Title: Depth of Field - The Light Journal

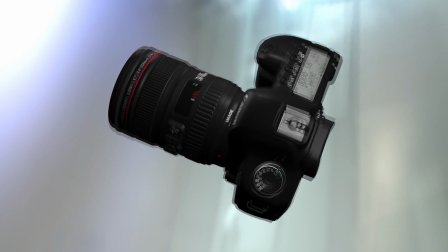Of course, this is all very simplified. Camera lenses actually have several glass elements to correct distortion and allow for easy focusing and zooming. Lenses contain an adjustable diaphragm or aperture to let in a variable amount of light.
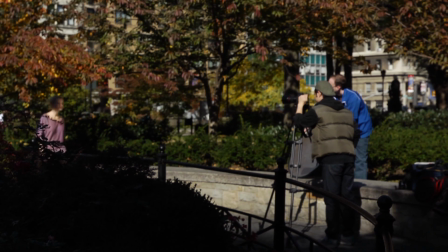When the aperture is wide open, there is a very shallow depth of field, meaning there is only a small range in which the subject is in focus.
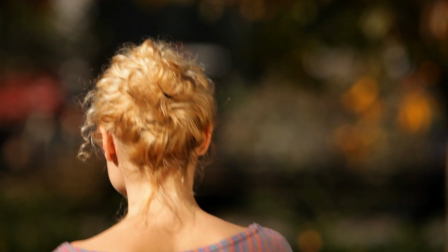Anything closer or farther away is noticeably blurry. Why is that?
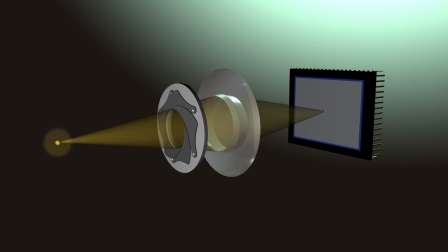Let's focus on a single dot of light for this demonstration. When the dot moves, the image projected on the film or sensor expands to become a circle.
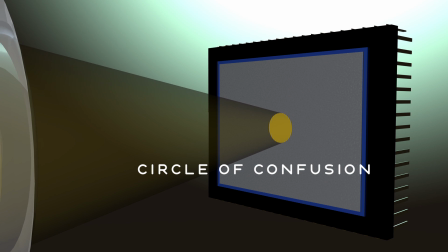This is called a circle of confusion. And the bigger the circle, the more out of focus the image is.
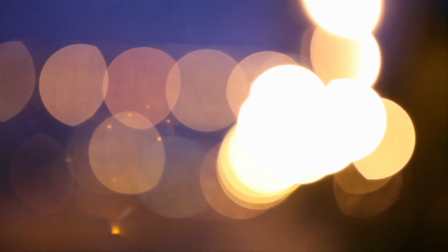If each dot of light becomes a circle, that's a blurry image. Let's stop down our aperture and do that test again.
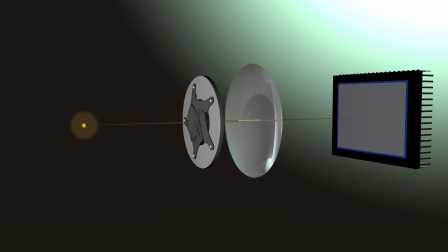With a tiny opening to the camera, like a pinhole or a very high f-stop, the dot will essentially focus anywhere.
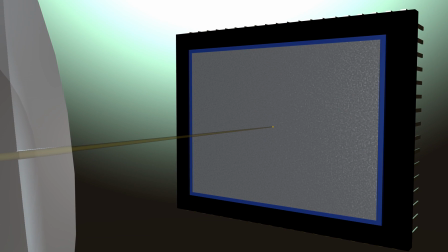If the camera or subject moves, everything still appears to be in focus.
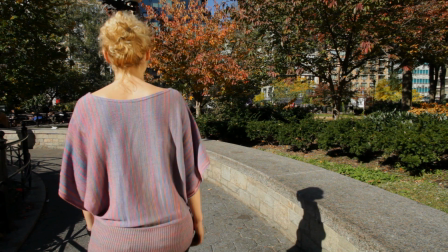The shot is then said to have deep focus, or a large or deep depth of field.
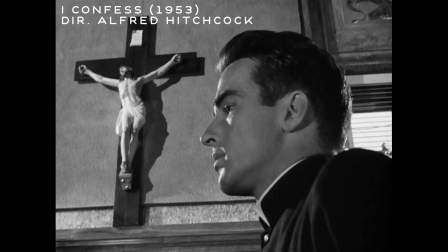This was a look favored by Hitchcock and other mid-century filmmakers.
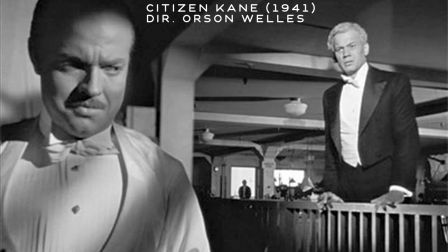It allowed them to put a lot of information in a scene and create complex, deep staging.
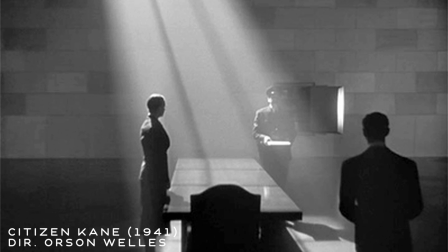But shooting stop-down means you need a lot of light. Other factors influence depth of field.
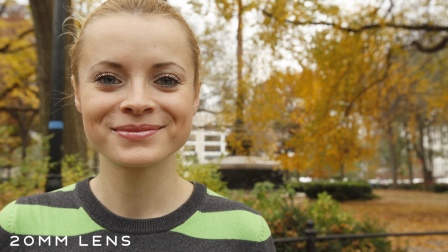Wider lenses, as a rule, have a larger depth of field. Longer lenses have a shallower depth of field for the same framing.
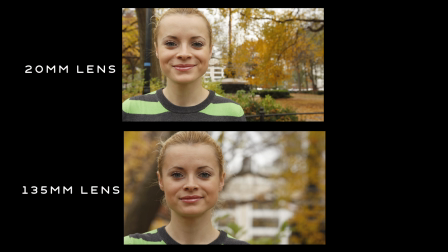Of course, different focal lengths will also change the composition of the scene, as you can see here. Another factor is the sensor size in the camera. This camcorder has a 1 3rd inch type sensor, it's actually 6mm across. This DSLR is a full frame sensor, it's 36mm across. This camcorder has a variable zoom lens. If we set that to 22mm, that actually looks the same as a 135mm lens on the DSLR.
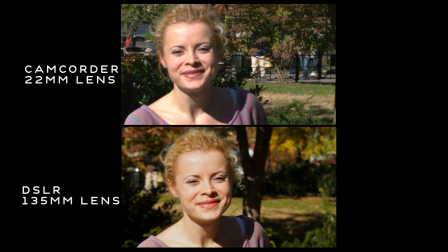That's a huge difference, and remember, a longer lens is going to give a shallower depth of field.
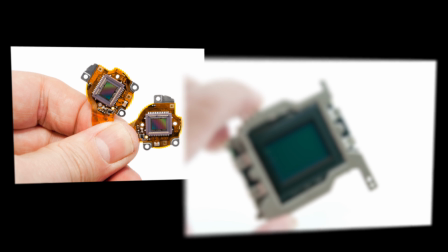So generally speaking, cameras with a large image sensor will have a shallower depth of field.
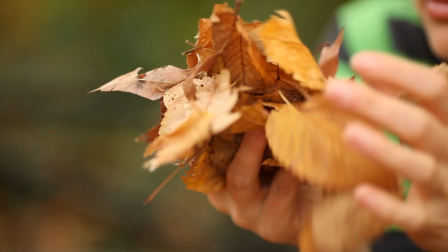Also note that focus changes more dramatically the closer the subject is to the camera.
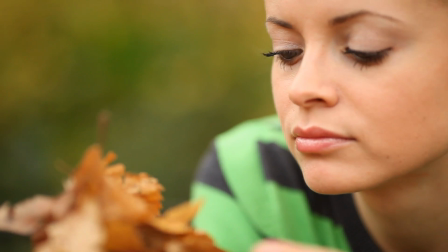At this distance, your depth of field might be less than an inch. Out here, several feet one way or the other doesn't make much difference.
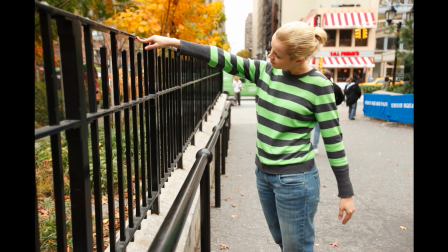And for the same reason, the depth of field is bigger behind the subject than in front. Here more of the scene is in focus behind the model than in front of her. So as you can see, depth of field is a trade-off.
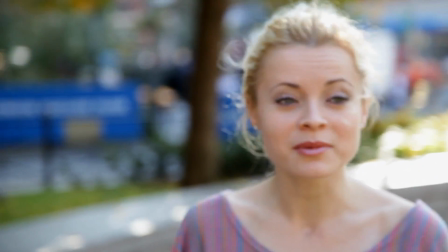A shallow depth of field isolates your subject and gives you that nice blurry background.
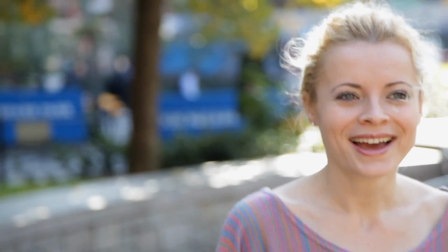And you don't need a lot of light since your aperture is wide open.
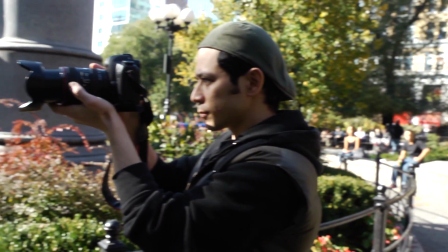However, if you're shooting documentaries or news where you can't set up every shot or you need a lot of the scene to actually be in focus,
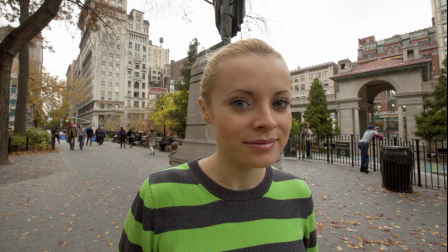it's going to be a struggle to keep everything sharp. A large depth of field allows for deep staging, and you have less of a focus issue.
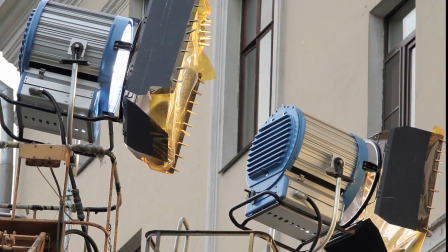But since you're using a small aperture, you'll either need a lot of light or a more sensitive camera setting, which can introduce image noise. Well, I hope that gives you some introduction to depth of field. There's more information on our website. Until next time, I'm Sandy Chase for The Light Journal.